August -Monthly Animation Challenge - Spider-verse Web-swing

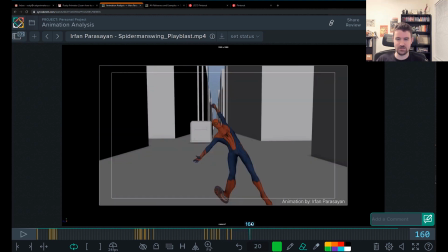2069s
Hope that's insightful for you.
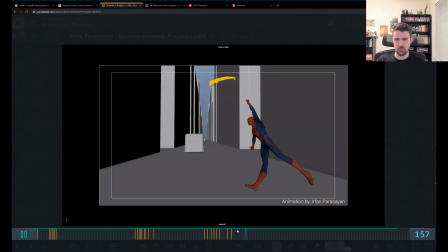2073s
And then moving forward through here, this is all pretty fast for me.
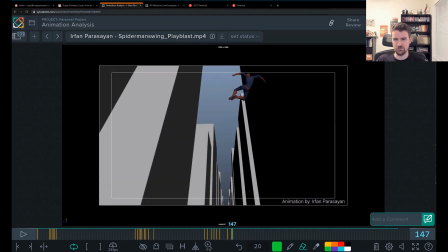2080s
Again, I think you can have exaggerated hang time through here. Really push that. He kind of goes in and out of that really quick, and I think you could milk it, hit this cool pose, milk the hang time, and then have us, because we're milking that hang time,
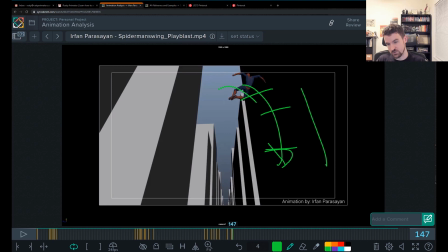2098s
we can really exaggerate the drop out of it and have us feel the acceleration there, so the swing has even more power.
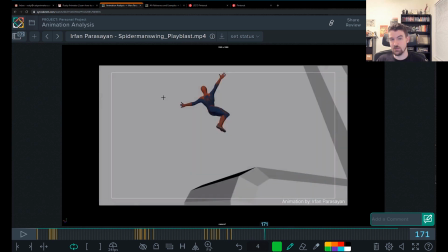2105s
And then I would take this hang time and make this probably like 3 times as long as what you have, like really push that spacing so that he's hanging here, because he goes in and out of that so fast,
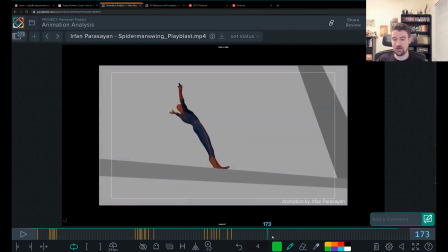2119s
and it's the same speed as like him coming down here, and the camera's fast and everything's fast.
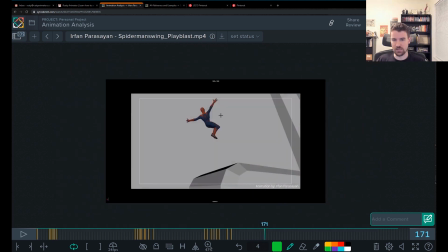2125s
So it's really killing your weight and momentum, the sense of energy.
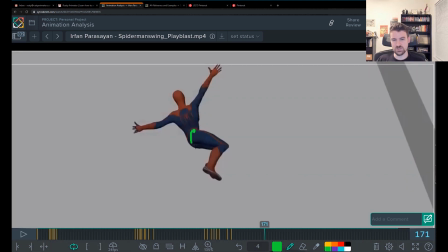2130s
The other thing that's happening, which is happening to pretty much everybody with a moving camera,
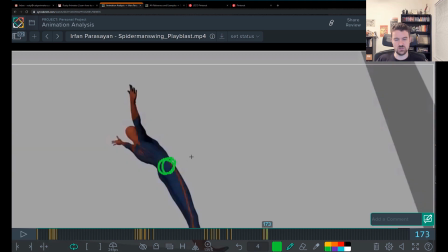2136s
is the camera is putting the brakes on your jump and screwing up your arc, just like it did in the beginning.
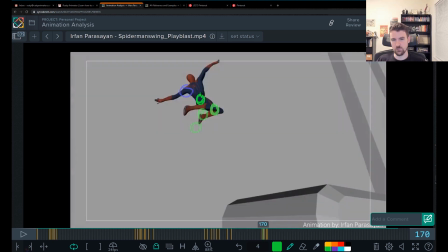2144s
So it's coming forward all through here, and then it goes backwards.
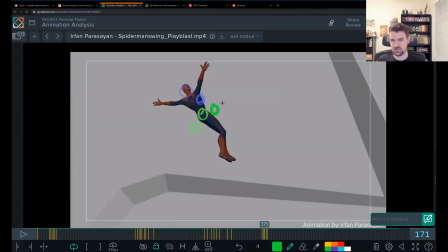2150s
And then, you know, it's like he's reversing where he used to be and going the other way. So you got to really tweak this for the camera view.
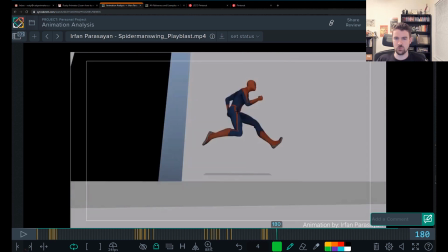2160s
All through here, you could probably have more hang time for this hit to add some extra weight. Again, the biggest thing is that camera getting in the way. He goes linear here and goes backwards again.
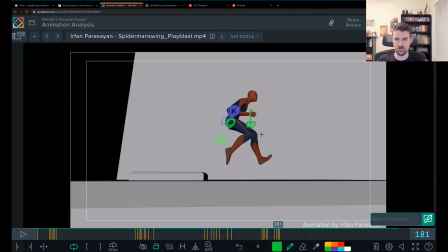2178s
So he's going straight down pretty much here, and then he goes backwards there.
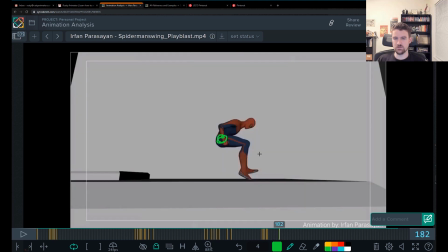2183s
The overlap also, the spine seems to be working as one piece.
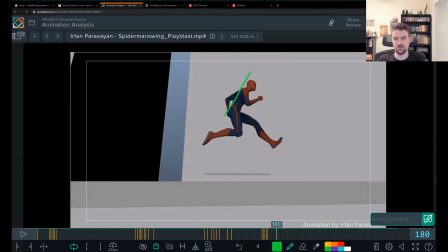2188s
It's very rigid. Hits a wall right there, and it sticks. So what I would probably do in this case is turn this into more of an S where the upper part is dragging behind. That's one way to do it anyway.
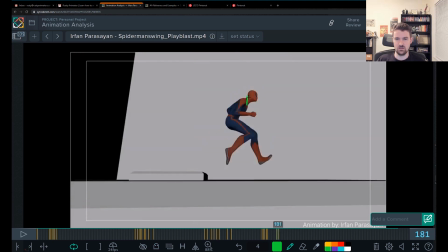2203s
And as he goes down here, this would be starting to drag back more, hitting its extreme that way, and this is starting to curl forward, but I'll just draw it like it's like that shape,
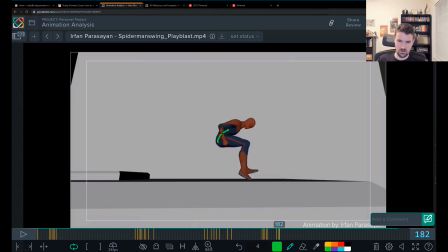2220s
right? And here again, this starts to get here first, it curls forward,
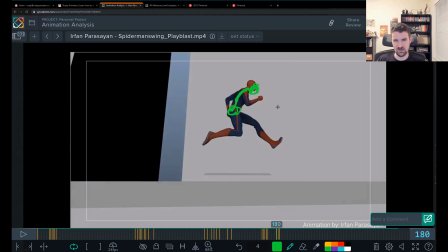2227s
and this is dragging, so we're getting that S, C, S,
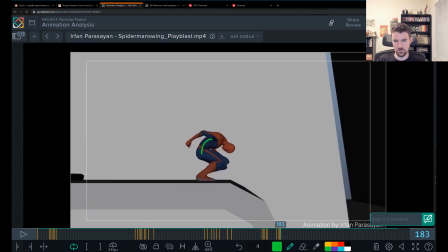2233s
curl in, curl in overall,
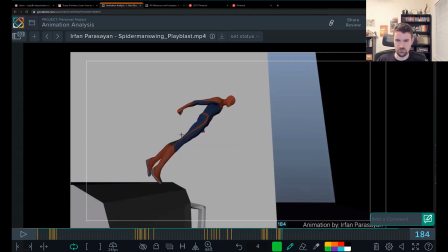2244s
and then as you take off here, you probably would really drag
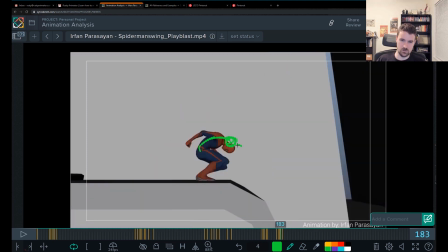2252s
that head back to be closer to where it used to be to make that less of a pop,
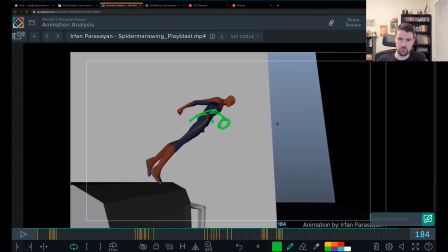2260s
and give proper overlap to that. The other thing that's happening here, I like that you're pushing the stretch, but I can tell the foot is not where it used to be.
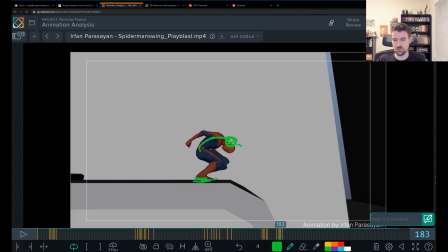2272s
You make sure that foot is locked down. It's like sliding forward when it needs to be really pushing off from there, which also changes where your hip is because it's making this really big jump forward.
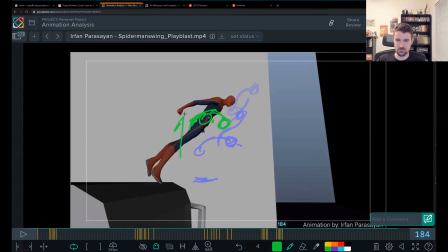2287s
And with the camera move, it's actually negating it where it's like just going straight up instead of across. So you're gonna really have to play with probably that camera move and your spacing of your character here to make that feel more natural.
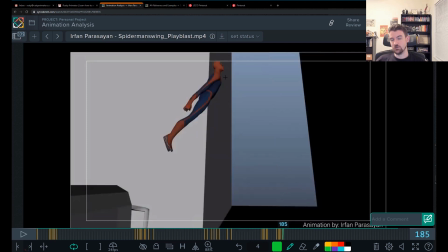2301s
And if you're dragging the top of the spine here, you would keep dragging it through here,
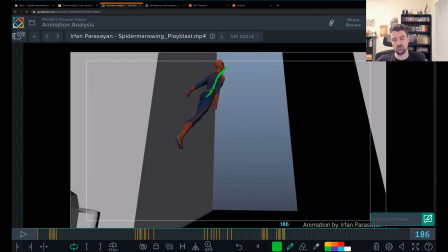2308s
letting it start to arrive through these frames, because it's all dead through here.